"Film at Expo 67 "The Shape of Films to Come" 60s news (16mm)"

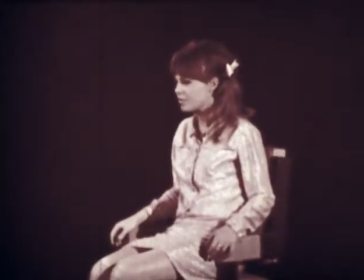[17:23] You have now an opportunity to do something what in real life would be impossible. To decide once more what has been already decided.
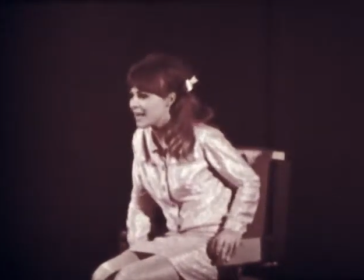[17:31] You can change your mind and choose the alternative solution.
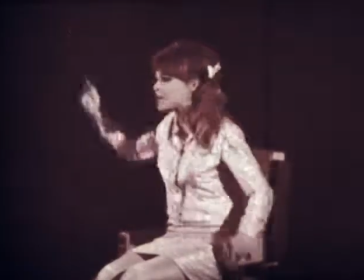[17:34] That means you either confirm your choice by the green button or you will change it by the red one, switch on the computer.
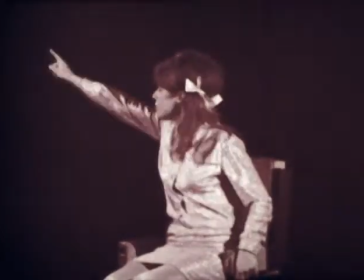[17:41] Remember, please, that green button says to follow his wife, red one, to help Mrs. Svoboda.
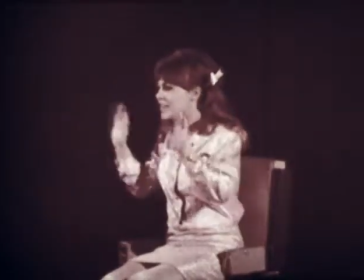[17:45] You've got 10 seconds.
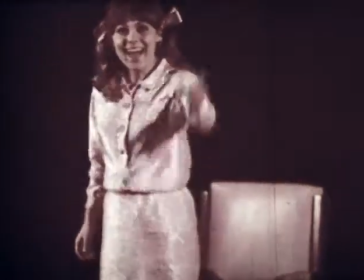[17:50] Stop! Ah! The majority has changed its mind.
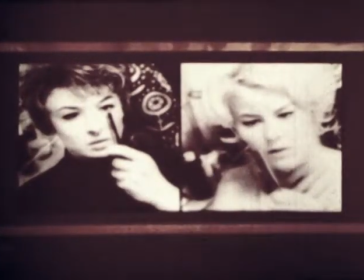[17:56]
That means that Mr. The audience does change its mind. And Novak goes to help Mrs. Svoboda.
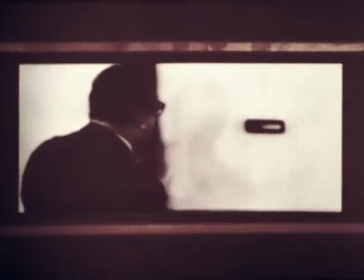[18:06] Mrs. Svoboda! Mrs. Svoboda! Are you all right?
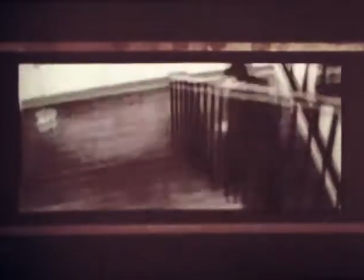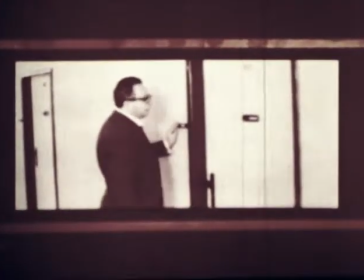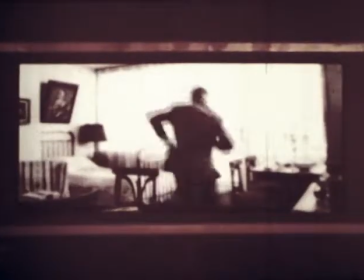[18:23] I have to get home, Mrs. Zemek. Don't. Please! Wait.
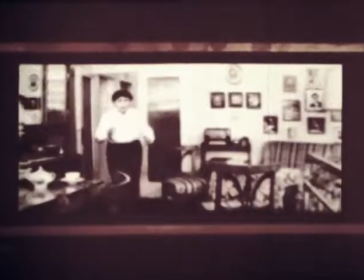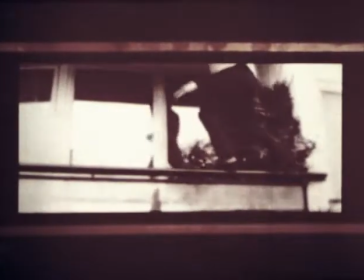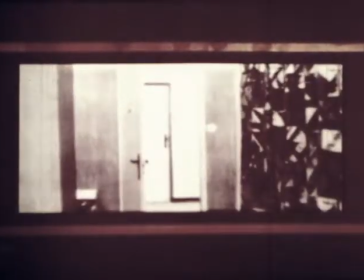[18:41] Mrs. Svoboda. If you don't open the door, I'll call the police.
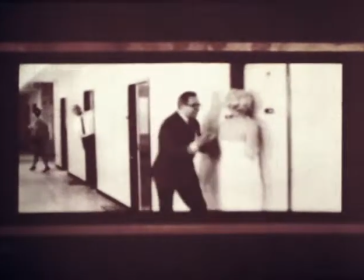[18:46] Don't you ever get me into a mess like that again. I thought you were... What's going on up there?
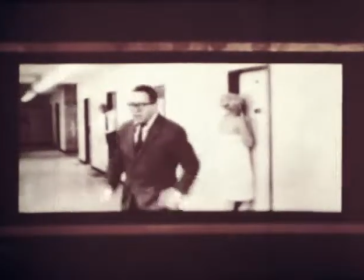[18:51] It's nothing to do with you.
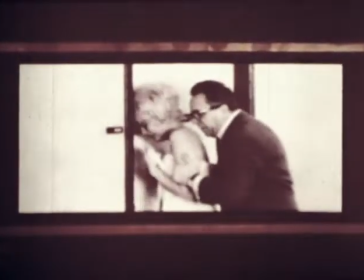[18:56]
The decision of the audience has sent Novak in a circle. He's right back where he started, ready for the audience to start him off in a new direction.
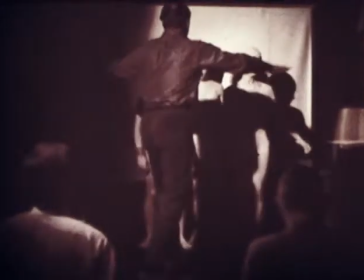[19:06]
New York's Ed Emshwiller also mixes film and live performers, but in a very different way.
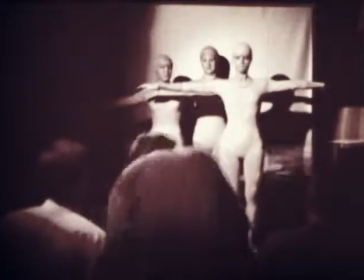[19:11]
This composition is called Body Works.
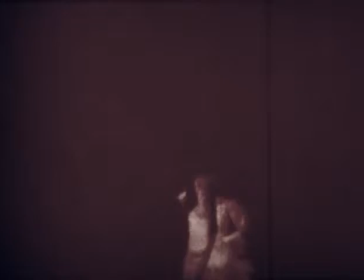[19:20]
Emshwiller uses three handheld 8mm projectors.
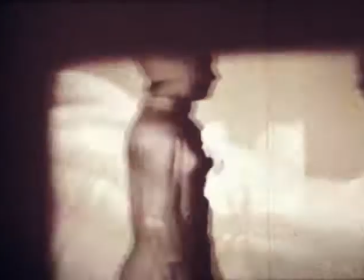[19:24]
He paints the live dancers with movies of dancers, and he bathes the whole scene with bursts of color.
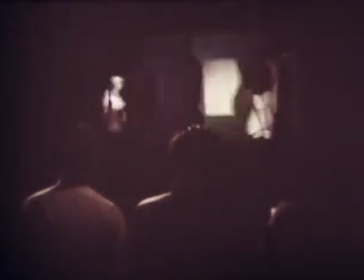[19:31]
Soon you can't distinguish the live action from the film. The movement becomes almost hypnotic.
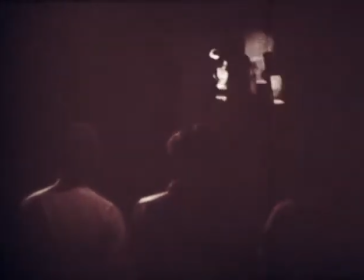[19:36]
The images turn into abstractions.
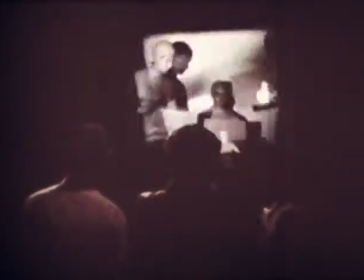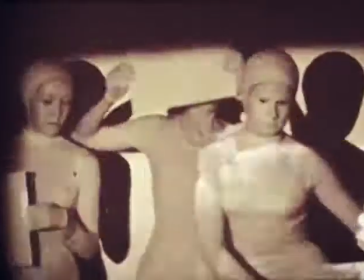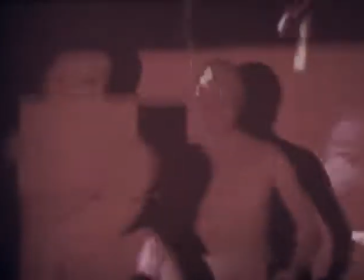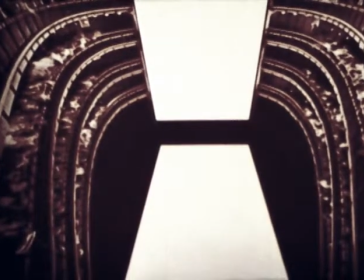[20:31]
Many uses of film will demand new theater designs. This theater at Expo's Labyrinth, photographed by Life magazine, may be one of them.
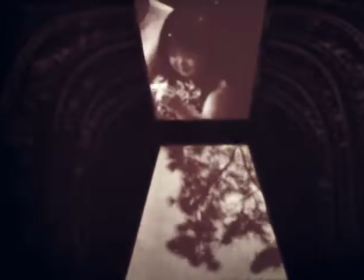[20:41]
The twin screens measure 17 by 37 feet. One lies horizontally on the floor below the balconies.
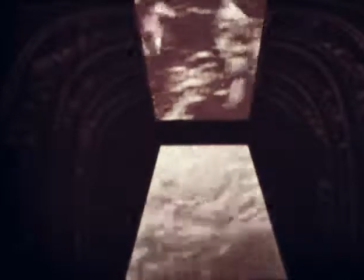[20:49]
The other thrusts vertically up the far wall. The point of view shifts between the horizontal and the vertical to give us the feeling of an extra dimension.
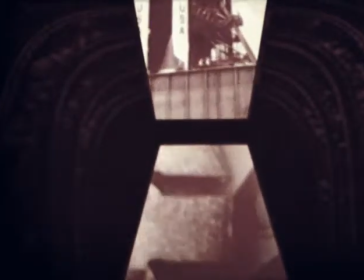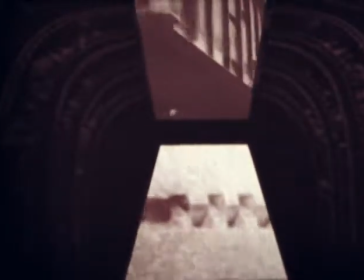[21:05] Thank you.